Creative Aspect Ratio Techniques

Hello, I'm Christopher Kenworthy and welcome to Creative Aspect Ratio.
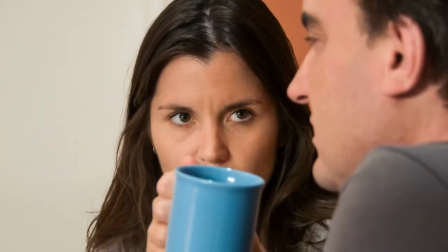The frame size that we're all used to looking at on our widescreen TVs and on YouTube is called 16:9.
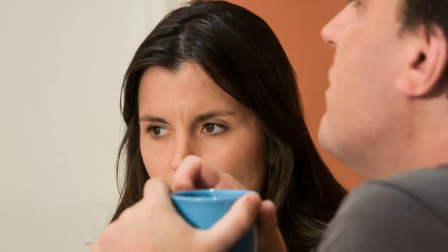I wouldn't worry too much about the numbers, it just means it's 16 units wide by 9 units high.
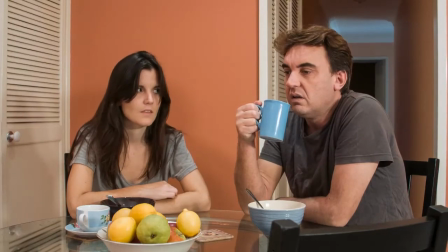There are lots of different ways that people name the frame sizes, but rather than worrying about the maths,
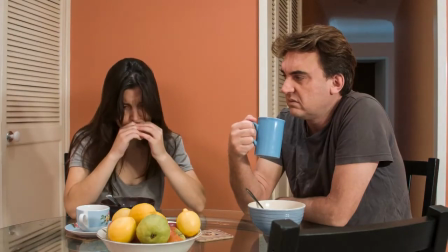I'll just show you the main ones that you're going to use and how they can be used and the effect they have on the look and feel of your film.
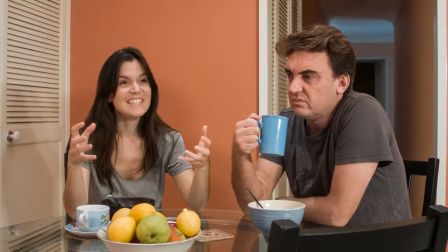One of the benefits of 16:9 is it's something we're all very familiar with.
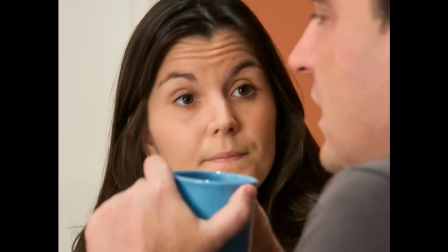It was once called widescreen because it was wider than the traditional square television image.
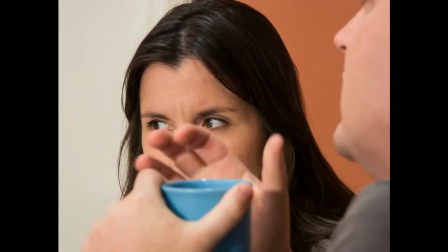When video cameras first came about, this square image was what we usually worked with.
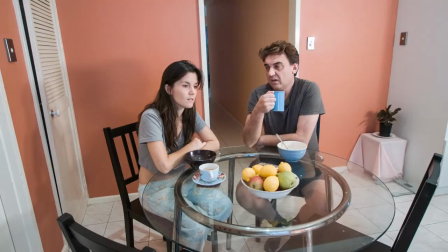Gradually, 16:9 was brought in and became the standard as widescreen TVs became available.
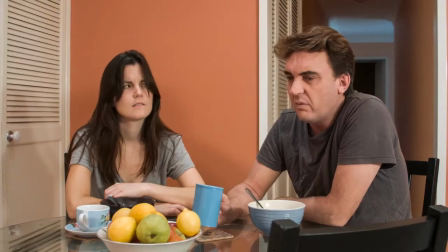It's easy to frame two people in a 16:9 frame, and it works well on TVs and on YouTube, so it's often what people choose.
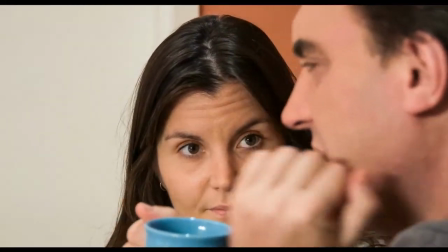If you look here, you'll see black bars at the top and bottom, and that's because this is an aspect ratio called
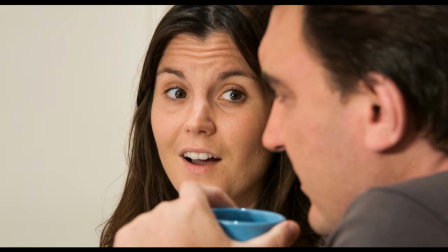1:185, sometimes just called 185. And this is used in cinemas when people want to go for something that's quite widescreen but not ultra widescreen. And they also know that they can just expand this a little and it's going to fit into a 16:9 TV quite well, as you can see here.
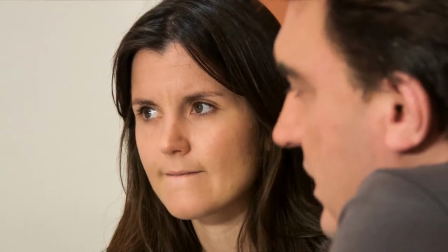I'm just raising the scale so that it fits the screen and there's not much difference at all. But the ultra wide screen is known as 235.
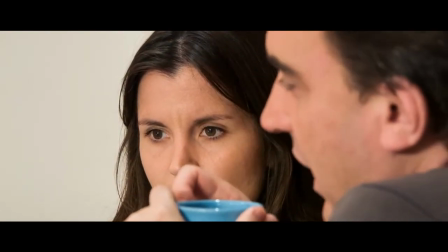You'll often hear people also say 239 or 240.
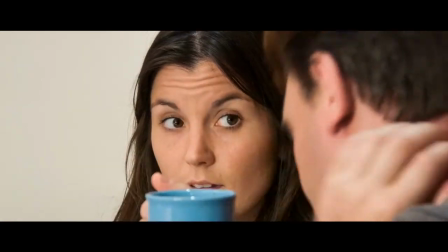And if you just put the maths aside, people are actually referring to the same widescreen look.
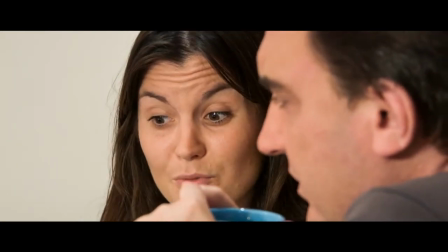So when you bring your footage into your software, you can set it to 1 to 235, and this is the look you'll get.
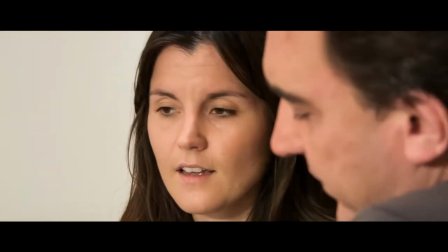As you can see, this does look very cinematic, but it can also mean that the frame is a little crowded.
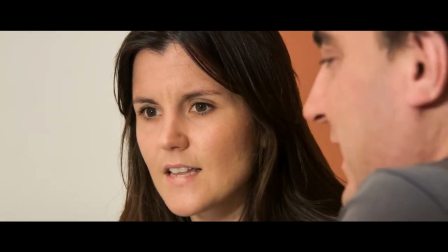We're now very, very close to the actor's face. So you have to make sure you take this into account when you're shooting.
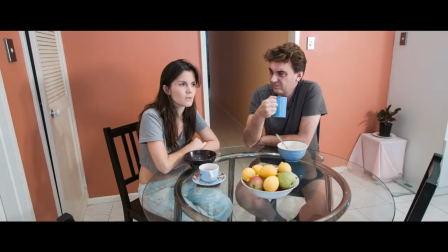When you go for ultra widescreen, you'll find that you often want to be further back than this.
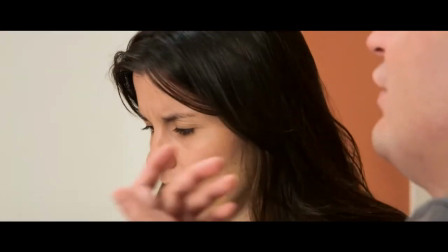And when you are in this close, it means that the viewers are really going to be concentrating on the looks in those actors' eyes.
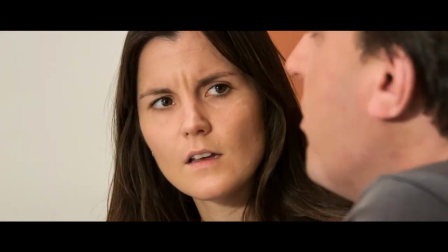It's a very different effect to standard 16:9.
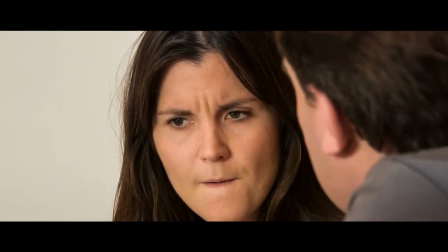But because you shot in 16:9, you can actually move the image up or down within the frame.
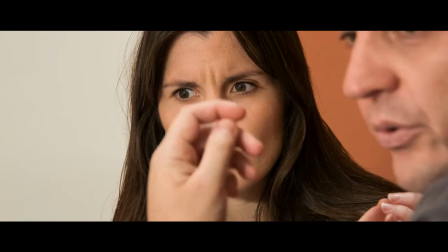If you look here, I'm gradually moving the image up so that her eye line moves up the frame.
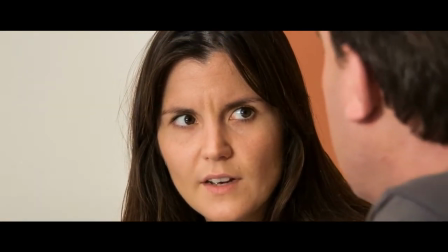There's no actual camera move there, but it looks like there is.
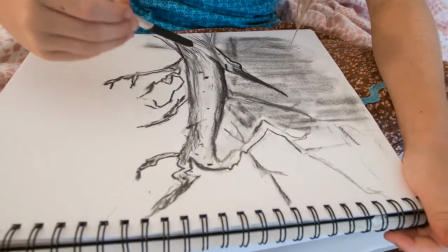So look at this shot and we'll compare it in its 16:9 format to how it looks when we've attempted to make it more cinematic.
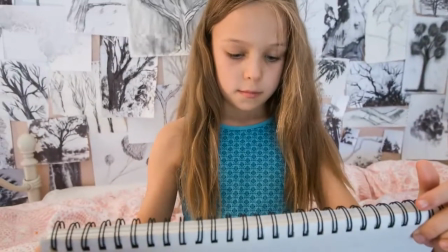When you look at this, there's nothing wrong with it.
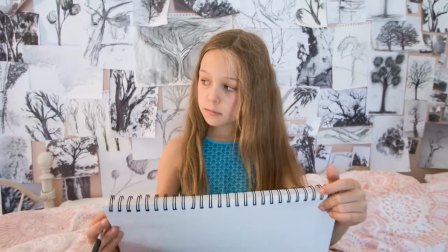The camera tilts up with the motion of the book there, and then the camera moves backwards on a dolly and the whole room is revealed.
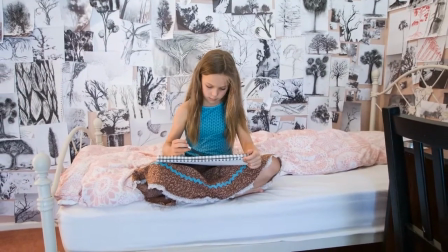But the problem in a way is that when the actor appears that small, she's almost isolated in the frame.
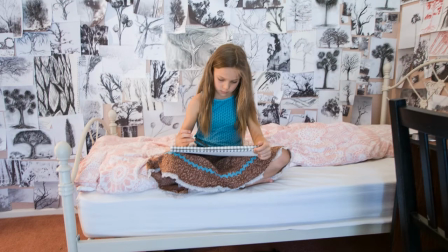If she's still the focus, we want that feeling of space in a wide room, but we don't want her to look too small within it. So in the finished graded widescreen version, everything looks just about the same here.
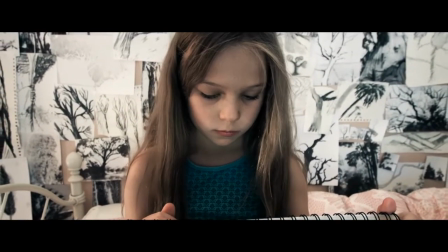It's a little more cinematic, but then as we pull back, we still get this sense of space and width,
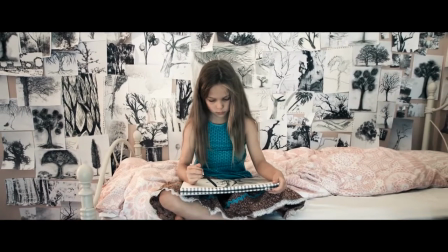but she doesn't look too small within the frame. She's still obviously the subject of the shot and hasn't vanished from it.
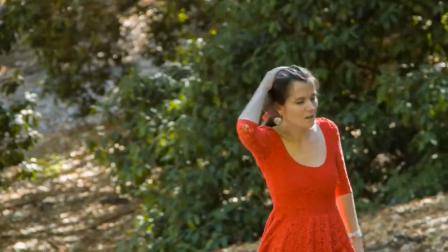And sometimes widescreen just looks better. This shot was done with widescreen in mind, and in 16:9 it looks fine,
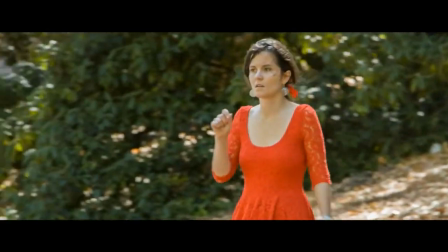but when we go to ultra widescreen, it just looks that much more cinematic. It feels like you're watching something at the cinema.
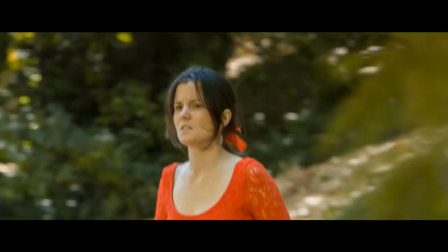And even if this were loaded up onto YouTube, by having the black bars at the top and bottom, it's going to feel as though you're watching something in the cinema.
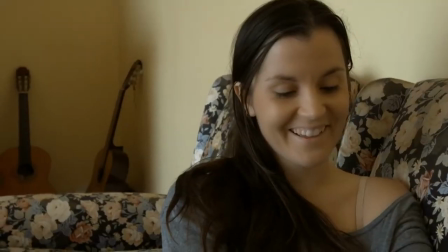But when you're shooting, you have to know in advance what your aspect ratio is going to be.
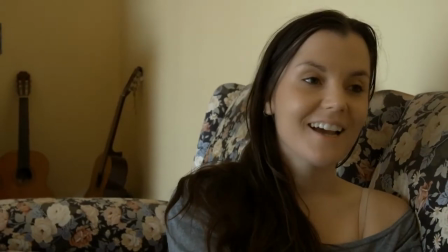Let's say we'd set up this framing here for 16:9, and then we decide in post-production that we want that cinematic look of widescreen.
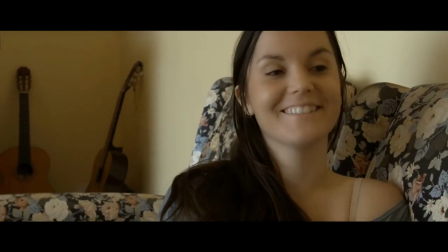If you just apply the widescreen filter, this might now be too close.
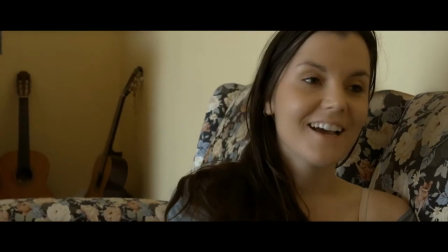It might feel a little cramped, and that's not really the composition we set up.